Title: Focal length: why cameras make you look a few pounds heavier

Have you ever wondered why cameras make us look heavier? No, it's not because you eat like crazy.
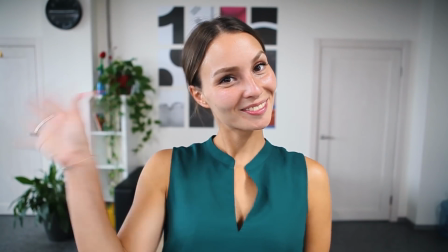[0:05]
Why do shots of the same size look like this? Or like this?
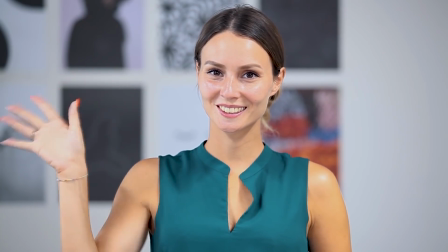[0:11]
Or even like this? You'll find the answer at the end of this episode. Hello there! Dara here! Welcome back to the Movavi Vlog, your go-to channel for creating cool videos. I'm back! Did you miss me? Can you take a look at my gorgeous tan and guess where I spent my vacation? Leave your thoughts in the comment section. The topic of the week today is focal length. I'm going to explain what it is, how to use it, and give you a few life hacks on filming. Let me tell you more. Stay tuned! If you have no idea what focal length means, you probably think about these camera focus or magic tricks. Hocus Pocus. Well, that was a stupid joke. It's hard to explain the concept of focal length without using specialist terms or diving into the world of physics, or more precisely, optics. But I'll try. If you have no plans to show off a deep understanding of focal lengths, it's enough to know what these numbers mean. You can see them on any camera lens. The focal length of your camera lens dictates the scale of your images or videos. The larger the number, the greater the zooming-in effect. There are no good or bad focal lengths, it's just that some are more suitable for particular tasks than others. Ok, let's suppose you're shooting portraits. Choose a standard lens with a focal length between 35 and 70 mm. It can also be a zoom lens which allows you to do things like this. Or a lens with a fixed focal length which cannot be used for zooming, so you'll have to come closer to the object of shooting yourself.
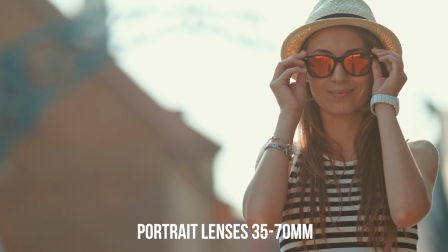[1:41]
Why is the 35-70 mm range perfect for portraits?
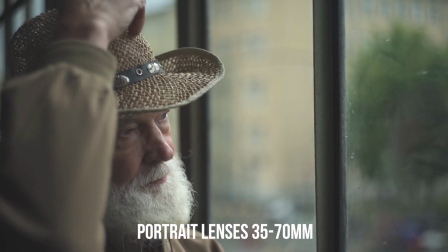[1:45]
The reason is that this focal length provides an image that is really close to how we see it in real life.
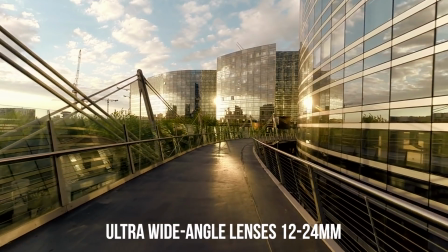[1:51]
If you are shooting architecture, an ultra-wide-angle lens with a range of 12mm to 24mm is exactly what you need.
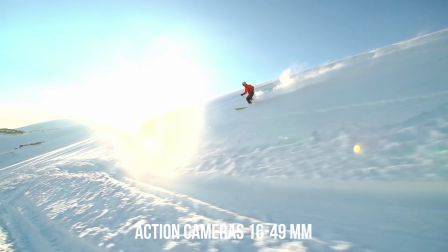[1:59]
But only for the photo. And here is an example of the angle that is normally used for action cameras like the GoPro.
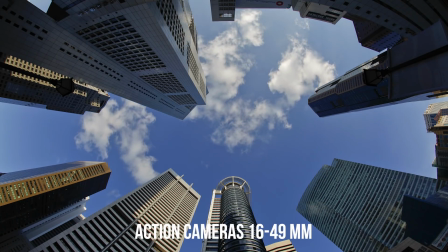[2:05]
The focal length in this case may be anywhere between 16mm and 49mm, depending on the modal or filming requirements.
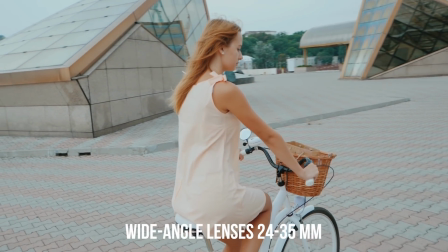[2:14]
I forgot to tell you about wide-angle lenses between 24mm and 35mm. If you didn't know, these are really useful for shooting a reportage.
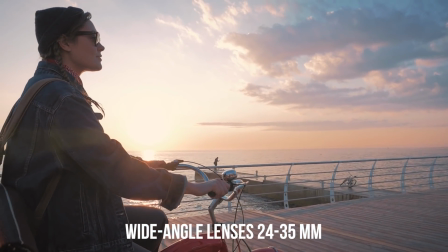[2:22]
It's like the golden mean. Everything fits into the frame, but it doesn't look like a fish eye.
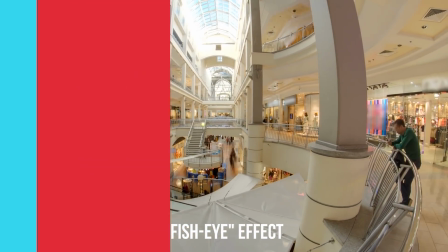[2:27]
People's faces aren't noticeably distorted. And of course, there is the TV camera zoom lens. Their focal lengths can be anywhere from 70mm to, can you imagine, 800mm. People use this type of lens when it's not possible to get close to the subject. For example, it's a good option for nature photography, mountain landscapes, or soccer matches. A focal length greater than 300mm is like having a telescope on your camera. Try to use it for special circumstances, like shooting celestial bodies or passengers looking through an airplane window. But a 70-105mm TV camera zoom lens can be handy for shooting portraits too. An 85mm focal length provides a super realistic picture without distortions, but separates the background from the subject a little. And now you can imagine shooting mountain ranges, stars, video portraits. But focal length defines not only the size but also the perspective on your subject. Let's consider perspective. Simply put, it's the visual depth in a picture. Compare these two shots. Here we can see a linear perspective.
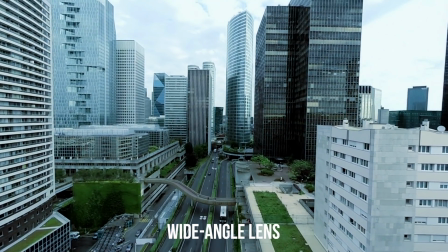[3:33]
All the lines are straight and directed right into the picture's depth. While in this shot we can see no depth.
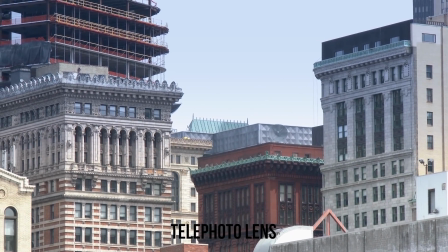[3:41]
Don't you have the impression of a flat picture? Of course you do! That's how perspective works. Different focal lengths affect the perspective of a shot. The shorter the length, the deeper the perspective, or vice versa.
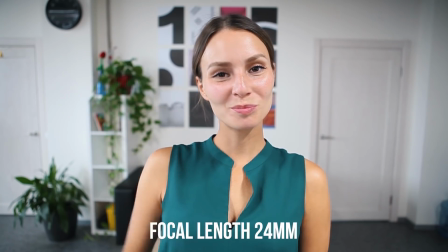[3:53]
Let us take one more look at the footage you saw at the beginning of this episode. In this shot, I'm waving to you through a 24mm lens.
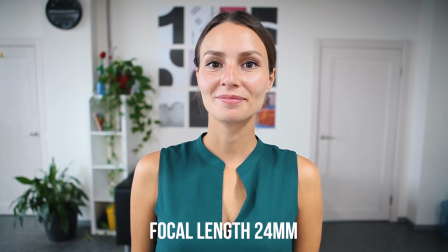[4:00]
Seems like you're looking at me through a peephole. Knock-knock! And here is the 135mm lens view.
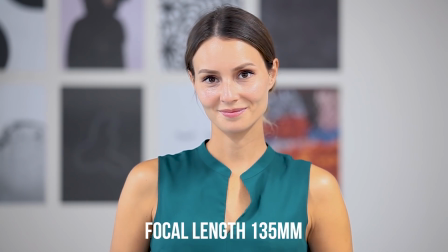[4:07]
Whoa, my face seems so wide!